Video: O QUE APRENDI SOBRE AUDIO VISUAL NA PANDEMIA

Oi, eu sou o Wolf Borges e venho mostrar aqui o que aprendi sobre audiovisual na pandemia.
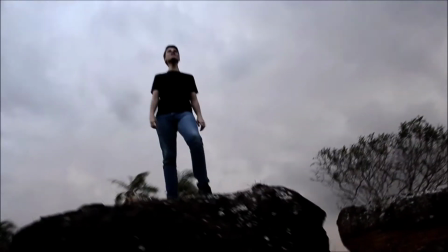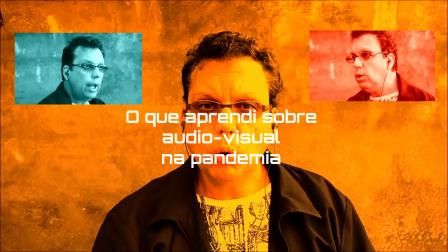Já fiz filme, clipes, DVD, mas nada se compara ao que nós artistas tivemos que aprender nesse bem mais de um ano de pandemia para fazer nossa arte. Conhecimentos que envolviam a equipe, como cinegrafista, iluminador, sonorizador, editor e toda engenharia de áudio, mixagem e edição tiveram que ser aprendidos na marra, utilizando os recursos que cada um tem em sua casa. Um desespero para baixar programas de edição e descobrir o botão
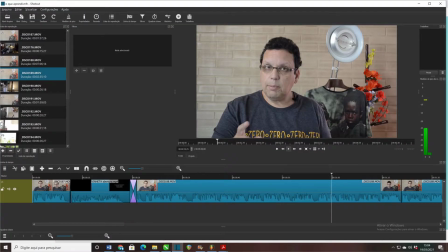(0:50)
perdido para fazer o que você precisa fazer naquele momento,
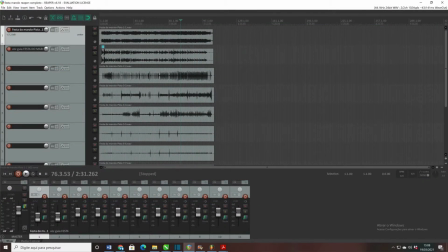(0:55)
mas você não acha. Aí começa o improviso e é a primeira aprendizagem. Conheça os recursos que você tem disponíveis. A começar pelo seu celular, que tem muita tecnologia embarcada e muitas possibilidades de se produzir um bom audiovisual.
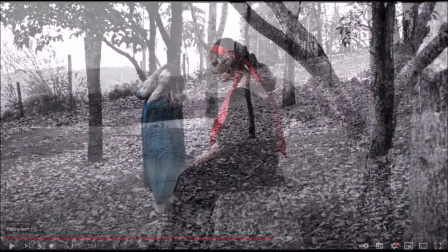(1:13)
Tenho paixão pela fotografia, mas como um fotógrafo amador, algumas coisas ajudaram no olhar fotográfico das filmagens.
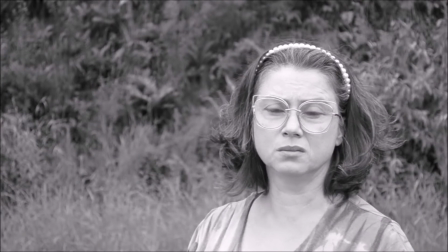(1:22)
Detalhes como composição do tema, que significa que não importa o que você tem ao lado,
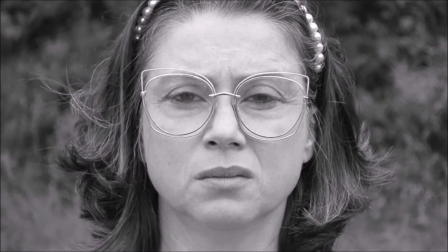(1:28)
mas o olhar vem a conduzir o observador a olhar o tema principal. Ajudam muito na criação da fotografia da cena. Ela pode ser vazia e ficar legal. Ela pode ser in close ou mais aberta e ficar legal.
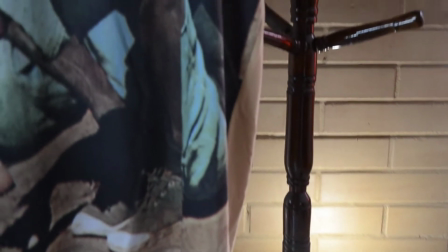(1:47)
Ela pode ter elementos que dizem respeito ao que você vai falar ou sobre sua personalidade,
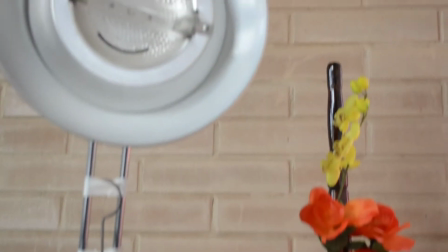(1:53)
seu cotidiano, sua sensibilidade. mas ainda mais importante do que isso é a iluminação. Ela diz muito da qualidade do que você pode extrair no audiovisual.
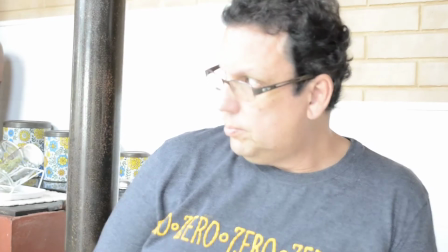(2:06)
Por exemplo, um fundo branco pode ser muito mais difícil de sua lente interpretar a quantidade de luz ou do que está sendo focado.
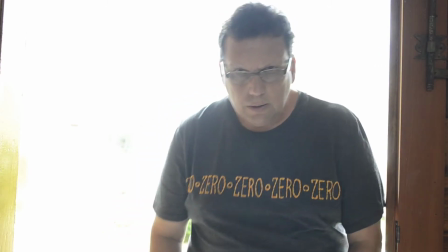(2:18)
Uma luz vindo de trás também rouba o que está na frente. Então, evite a luz de trás Você pode usar o que tem na sua casa ou inventar alguma coisa Por exemplo,
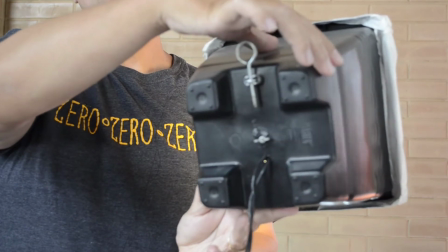(2:31)
esse iluminador profissional eu fiz com um vaso de planta Uma lâmpada de LED e um papel
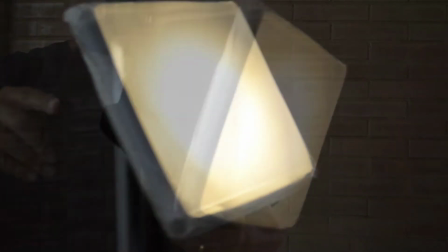(2:38)
vegetal para ajudar a ficar mais difusa a luz Não tem segredo e ajuda muito Luz de cima provoca sombra nos olhos Luz de frente faz a coisa toda ficar muito chapada Procure sempre que possível luz natural e uma segunda luz lateral,
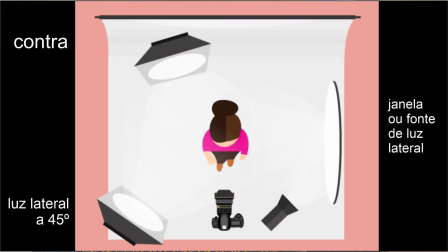(2:58)
onde as sombras do seu rosto possam dar profundidade à imagem. Uma luz de contra amplia esse conceito de tridimensionalidade. Pode ser um abajur no chão que a mágica já acontece. O ambiente que você vai gravar deve ser, dentro do possível, o mais silencioso possível. E para isso, você deve usar, se possível, um lapela ou um microfone para dar um tratamento melhor de áudio. Mas veja só, um fone do celular já te ajuda muito. Se for gravar externa, a iluminação pode ser perfeita, mas os problemas de áudio ficam muito mais complexos. Você pode dublar.
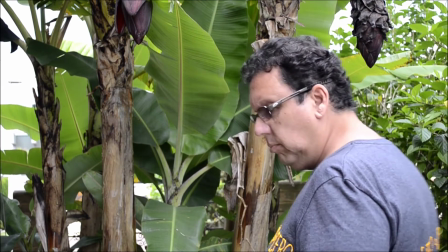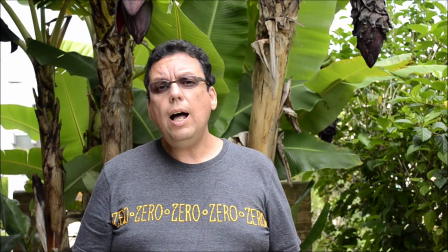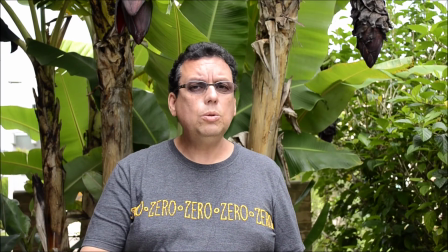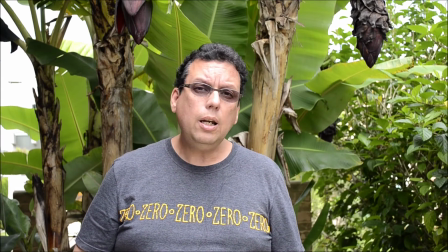(4:02) Someday,